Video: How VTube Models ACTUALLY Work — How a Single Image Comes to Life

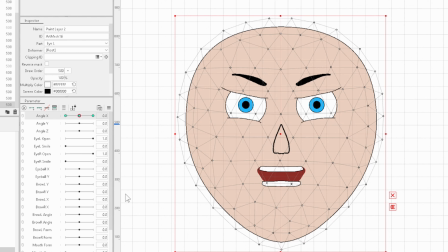Warp deformers is like throwing on a flat, square art mesh layer on top of your model. Or your piece, I should say. Your art pieces will have these deformers thrown on.
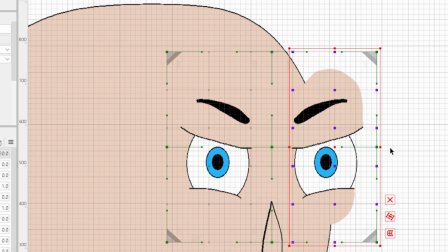You can put more than one piece in there, so you can deform them all together as a unit. So the big important thing to know about parameters and deformers and these art meshes is you generally will only have up to 2 parameters linked to a single art mesh or deformer. And there's a reason for that. So when you link more than one parameter to a deformer, your keyframes are exponential instead of additive.
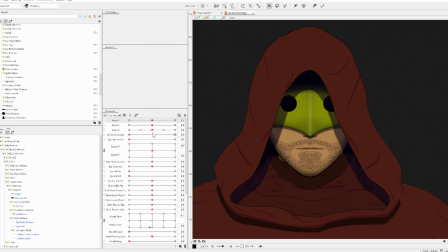If you have 3 keyframes in 2 parameters and they're linked together with the same deformers and stuff, doing both of them and stuff,
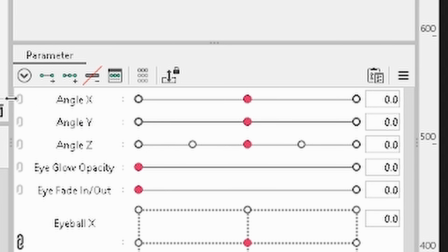you get a grid pattern instead of 2 linear patterns.
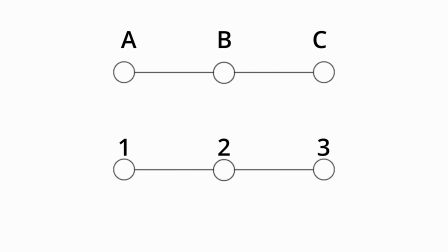Linear being just like, 1, 2, 3, ABC. The grid pattern would then be like 1 ABC, 2 ABC, and 3 ABC.
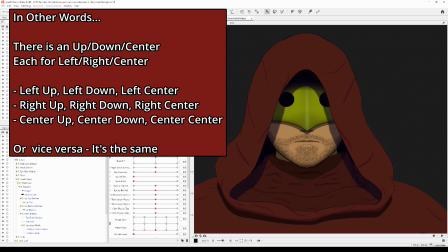So they're all interlinked and held together that way. Now, the whole thing about that grid pattern being like 9 points is like, well, it's like 8 directions and center. So what you get as a result is a circle.
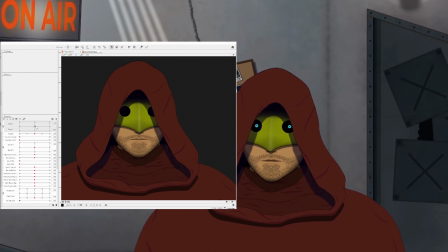And so the program is figuring out all the points between these animations when you have that grid pattern, and that gives you a very fluid circular motion. Now, these warp deformers can have other warp deformers put into them. That's because in the animation program, the animations stack.
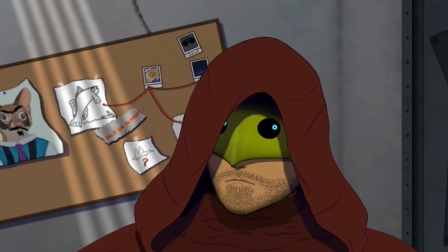So I have a deformer for my mouth. You can see my mouth moving when I move the side,
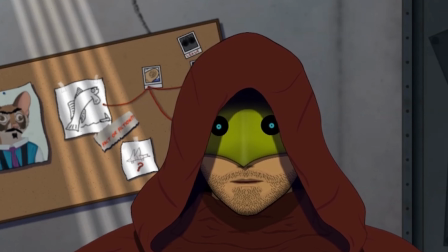but I also have a lot of deformers and links and stuff and animation sets to the parameters for my mouth talking. So you can see all these movements, all these things going on, and they're all underneath the deformer for my mouth moving to the side with the side animation deformer.
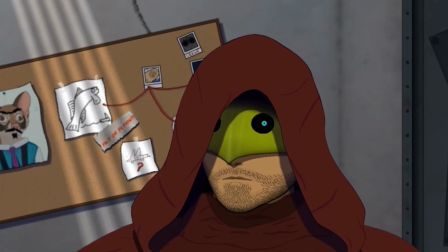So as a result, they're just being deformed in that squishing, making it look like my mouth is going towards the side kind of deformation. It's squishing it to the side to make it look like it's doing that. But because I have a straightforward animation set, I'm looking straight forward when I'm animating the mouth, but that whole set is getting squished with everything else, so it has a quite good side animation as a result. So that kind of is something that works.
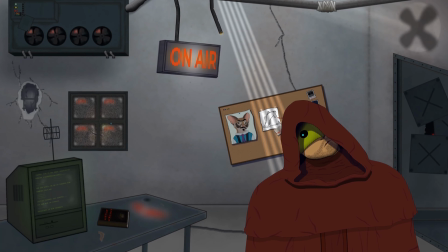Then you got like the head movement too is also stacked, so I can do even more strange and unique movements. But each one of those is just a different, unique, simple parameter. The whole head to the side thing, that's a simple parameter.
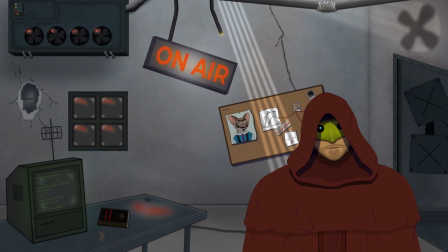I just happen to have the hood animated kind of differently, so that gives a much more isolated approach. This is something we call parallax.
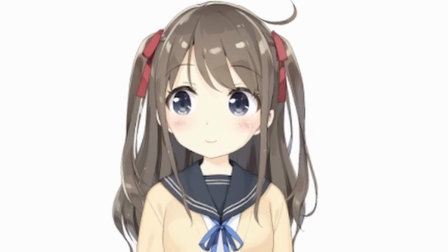Parallax is where things move at different rates, different positions, different speeds based on the front, back, different speeds, they cross in different directions. Basically, it gives a flow of movement in multiple directions to make things look realistic. So if you have a lot of pieces individually animated and stuff, it works great that way. So you have your warp deformers and you have parameters. and make sure the parameters, generally 3 keyframes is side to side or up and down. You know, there's one way to another way. Whereas 2 keyframes is, you know, like closed and open. It's one or the other. It's eye closed, eye open, etc. So there's not a lot to worry about with parameters. You're just doing simple animations. But the way to understand how all this works is just that they stack. You're doing them one at a time, and the bigger movements that carry everything is what everything is under. You basically throw your art meshes into a deformer, and that deformer can be deforming them on their own.